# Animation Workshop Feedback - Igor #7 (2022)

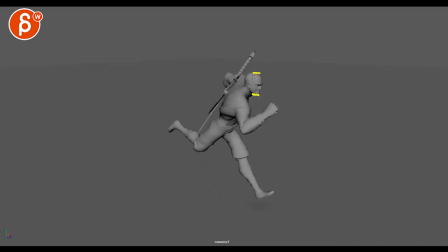Feels a bit harsh spacing wise on the head here. I know it's very fast, but if you step through, you can see the head goes down, down, whoa. Doesn't go to the left, feels almost stuck in frame. And then we go up, up, up, whoa!
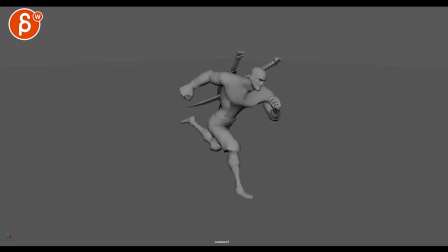And that's your loop. Even if I add, did I take one frame too many? It could be, I did not, okay.
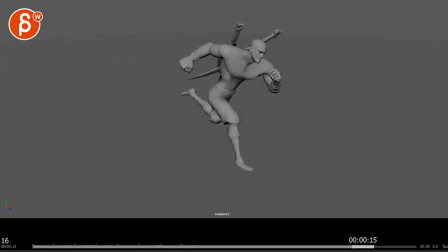That's my double frame I'm deleting here. If you're wondering, I'm deleting that one frame.
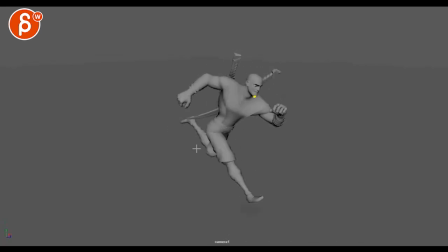So now we have that big pop over this. Also your leg IK stuck here. So watch out, there's just some technical issues there. because you'll see this also in the hands, how it goes up, up, whoa, and then changes direction.
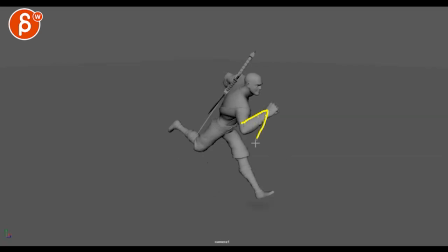And this feels, you can see this here, that's your arc, or lack of, and then you have also the wrist that pops suddenly over there. So it feels like from this angle,
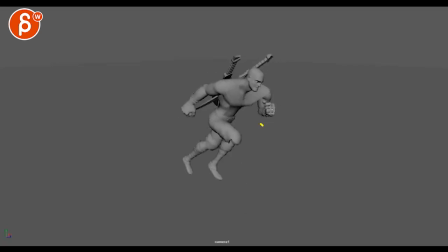the arm coming up has at least some hang time, but it still locks height-wise, it goes up and up and then whoa, actually goes down. and then whoa that's your actually frame one two two pop down which you know at
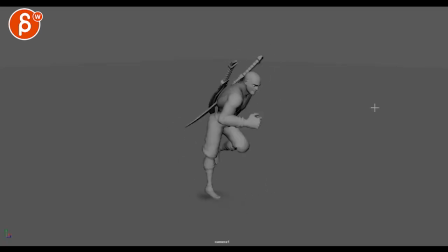speed it has a nice quick feel but i still especially through here feel the pops and i see them in the arms but with that speed and all that it's less brutal than this section through there so watch out for or some cleanup during the loop.
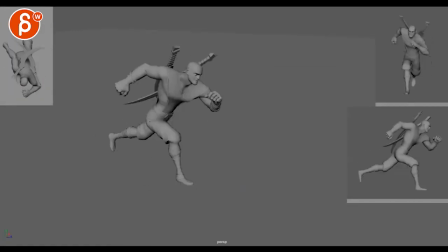Let's see, got the same thing. Yeah, nope, that's slower. Then we got two frames again.
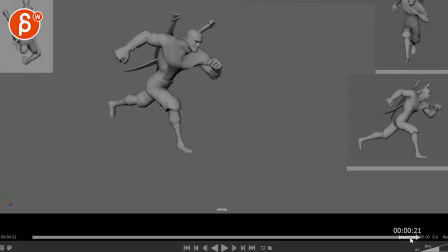So I'm doing this and I'm taking this and bringing that back so that the loop is correct.
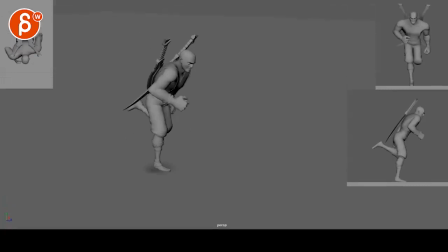So just make sure that you do that on your end.
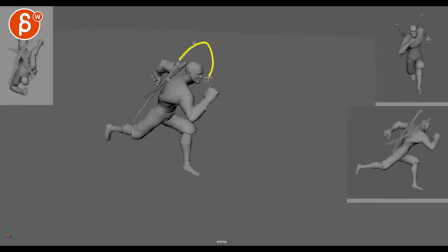I still feel the hit. And now we have side view. So I think for a run, you can minimize the left and right a bit more.
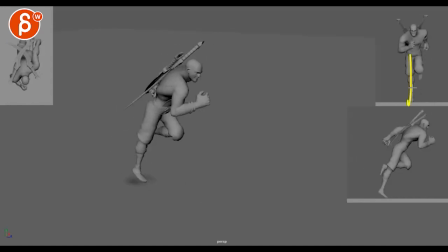The faster you go, the less left and right you have, and the less spread out the legs are going to be. So the faster, the more inwards. You need less balance because of speed, but then also the up and down and left and right will be minimized as well. So to me, it's a bit much left and right. It's not like a shot killer, but I would still minimize like 20%.
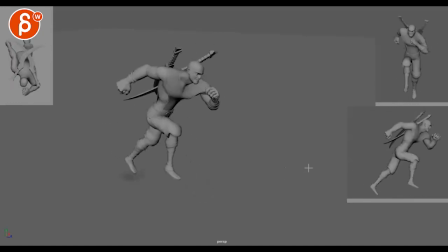What is this? This is 25% faster. probably like the other one but it's mostly again the spacing issue because the backwards arcs on the legs are cool definitely works there just watch out you got this moment of a locked thigh here leg pops
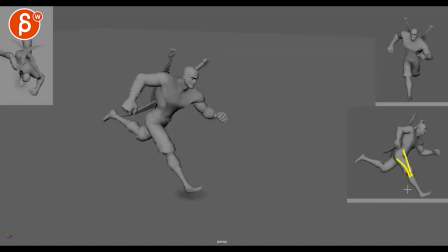down and then locks locks and then goes back so watch out feel technical puppies like that and i don't know if you have anything in your you know when your your body goes up up and then pops suddenly down
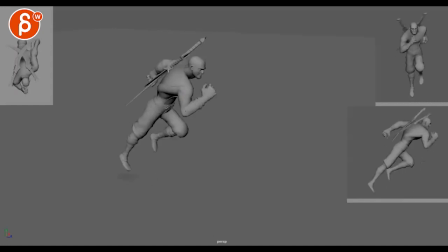so again watch out a little bit of those arcs but let's pretend you would keep that then on something like this i would then drag the swords a bit drag a bit and then boom through here it would come down some clanking and the props would be cool too that
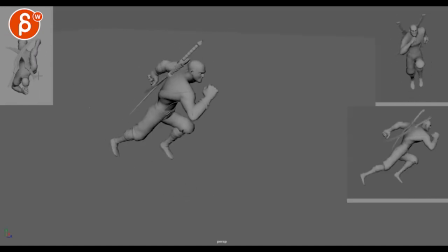seems pretty okay i don't think maybe it's touching but i don't see the sections right there i guess he would constantly hit the blade here huh cut his fingers a little bit
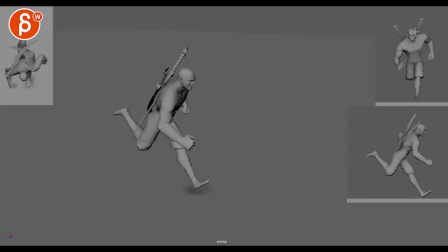yeah well you can feel the pop too especially looking at this here right there pop down and then here pop down and then lock so then i would loosen up and just animate those swords a bit separately so there's a looser feel especially since it's more the overlapping aspects and not super attached
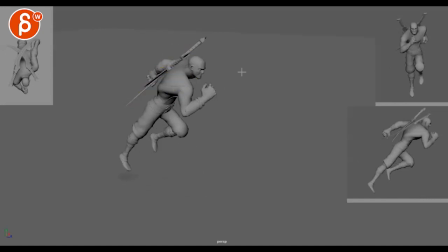you know it's not one piece of geometry the body and the props so i think that could be something
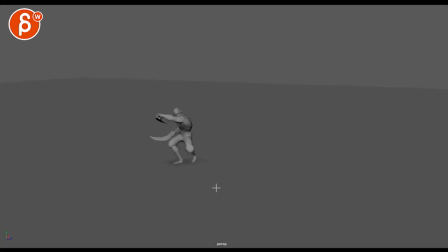sorry i got something playing in the background playing as in neighbors uh uh gardeners i should have a noise compensating microphone filter on so we'll see if that actually works huh i still feel
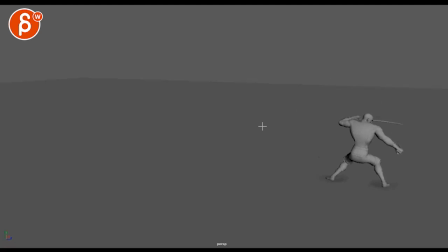a hiccup stop here oh right there yeah and then at the end as well at the end has an odd massive momentum forward and then really stopping and then it just kind of locks especially through here where only arms are moving and not the body that seems a bit odd yeah
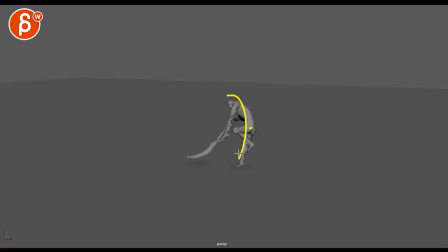the biggest one first is you're starting it's really nice here i love that line that's all cool that's cool then we go into here and whoa that rude locks locks here
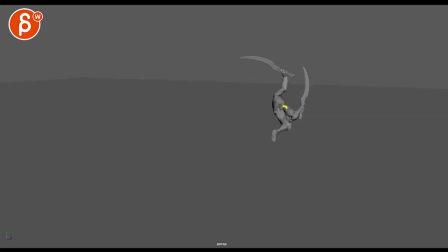whoa it still locks and then we continue forward but even then we have a rotation where the pivot is there but the translate doesn't move forward and then it continues careful careful and then we got that landing again where
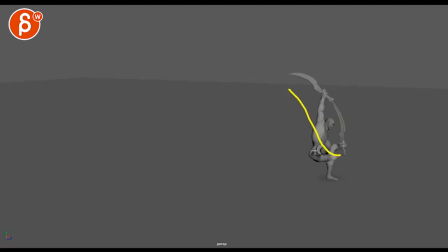if you look at this it'll be smoother but that forward translate is a bit too sudden because we are landing watch out of that leg pound pop there but you know you look at it's not a dramatic direction if you look at
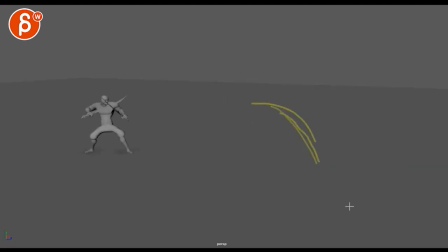all this swinging comes from down here whoa where is this coming from where is this forward drive coming from so that's a bit odd
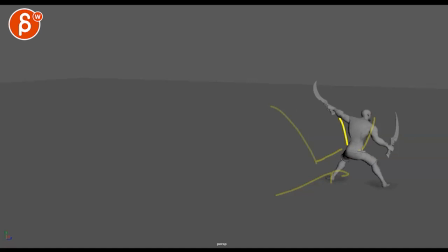and then you got that body that goes forward quickly and then kind of stops i do like that this arm continues at least something here continues it's for momentum but it still feels mechanically a bit off with this all stopping and not having a bit more forward translate bit of a bend and then
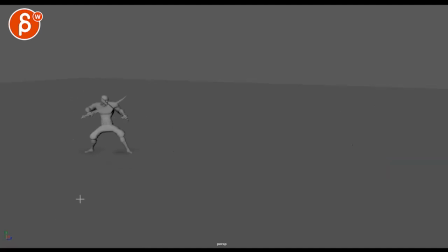coming back so i think again i like the actions it just has a lot of hiccupy hiccupy moves just like the sword here going back in my fantastically horrible line.
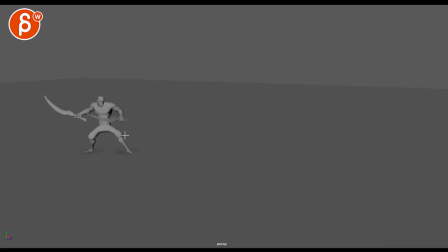Let me find an arrow. One is kidding, there you go. All right, so it's here to here. That's pretty much following a straight line. So on something like this, get a little arc, could be something like that.
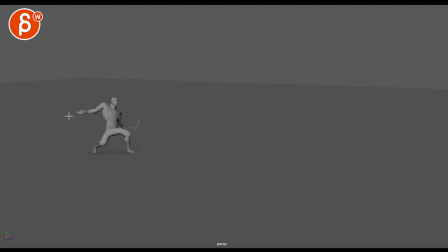And then here we're a bit, let's watch out on stuff like this, where I would cheat that sword up a bit and flatter. Otherwise we just have a little toothpick here. Even this, I would rotate the sword so we see a bit more of the broader side so it doesn't get lost a bit tricky here colors are going to
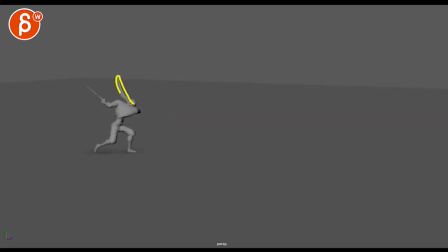help as well again it's very toothpicky and we're losing all of that so even here i would rotate that blade up a bit cheat that a little bit so we understand a bit more like here we're starting to lose a lot even
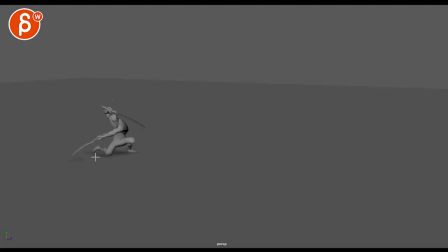here watch out so a couple frames i mean it's cool to see a A switch from. But it's sometimes at the cost of readability. Here's another one where it suddenly stops. I feel like mechanically. He swings forward and stops.
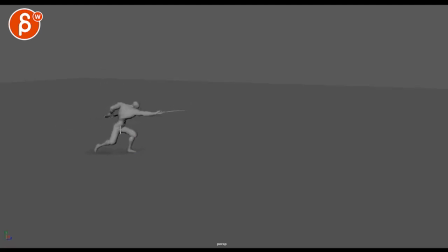Which is okay. Because this leg is still forward enough to stop that. But that's the stopping frame. But then nothing overshoots. So the head and chest will go forward a little bit. Then go back. the root has a bit of a straight linear feel going down here